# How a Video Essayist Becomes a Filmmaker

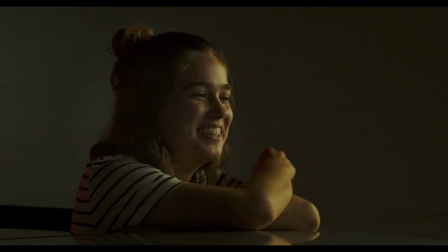That was even worse.
It catches us by complete surprise.
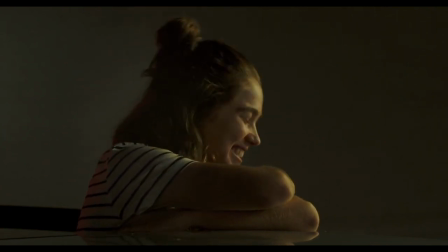So she did meth?
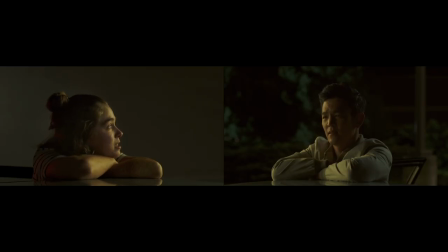No, she did.
We only cut to these close-ups when Casey reveals bits about herself, her mother's past addiction, and how it's prevented her from taking a potential opportunity to pursue architecture in New Haven.
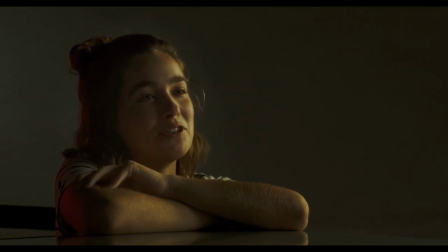I really think I should stay with my mom. She's doing really well. We're happy.
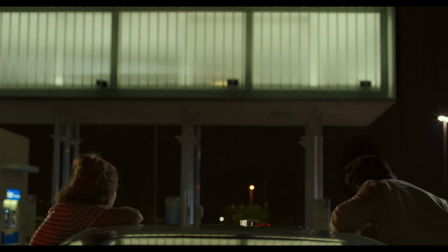The way the scene is composed highlights how there are no grand revelations in this film. No climactic moment when all is won or lost.
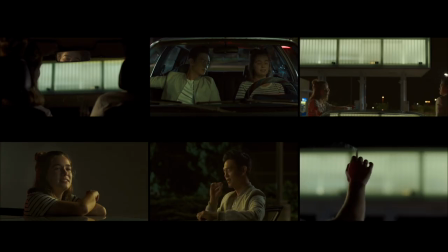The scene's static framing mirrors the stillness we see throughout the majority of the film.
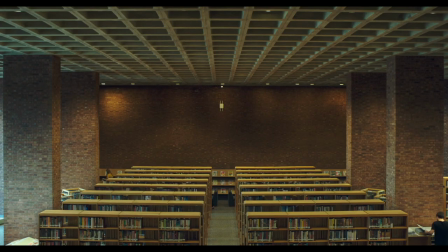Here, scenes of deep vulnerability are played with nuance, and the impact comes during the most unassuming scenes.
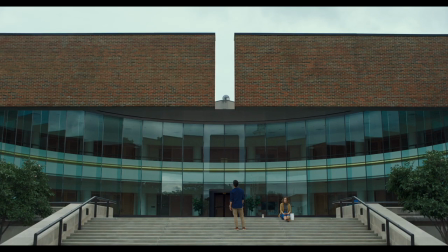You can really look at films in two ways.
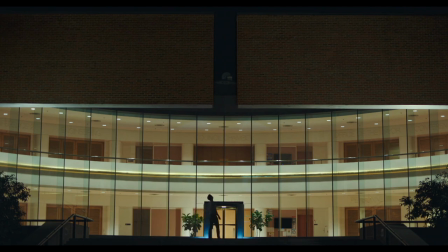One, by examining the broader discussions around them, looking at them in an intellectual way, and finding meaning in the broader discourse.
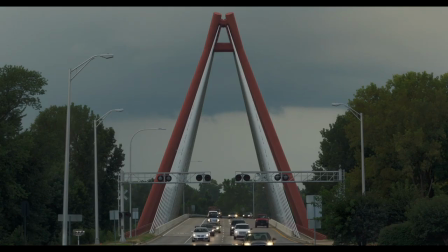Or two, by exploring what a film means to you, how it moves you, and what makes you keep coming back to it.
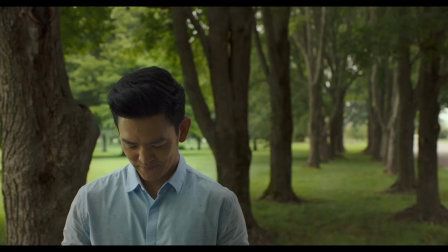Neither way is wrong.
1950, yeah, so he was definitely dead. Yes, 1950, the tour guide nails it.
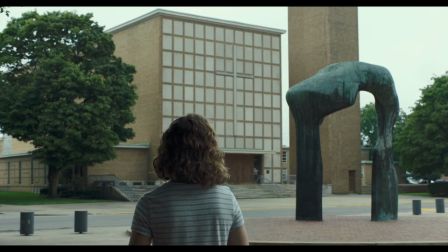Like Casey, you can take the tour guide's theoretical approach into consideration while also valuing your own point of view, your own intellectual, emotional, and visceral reaction. When you see a particularly evocative piece of filmmaking, study it.
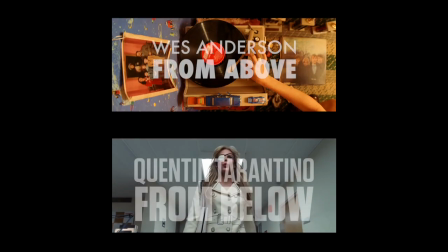Watch it back. Can you identify the filmmaker's inspirations, Ozu, or perhaps Kubrick?
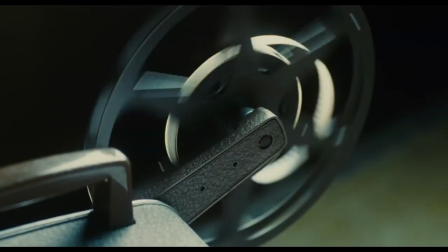Notice the effect it's having on you. This is the process through which you can make something that is wholly your own, which is definitely what Coconata has achieved here.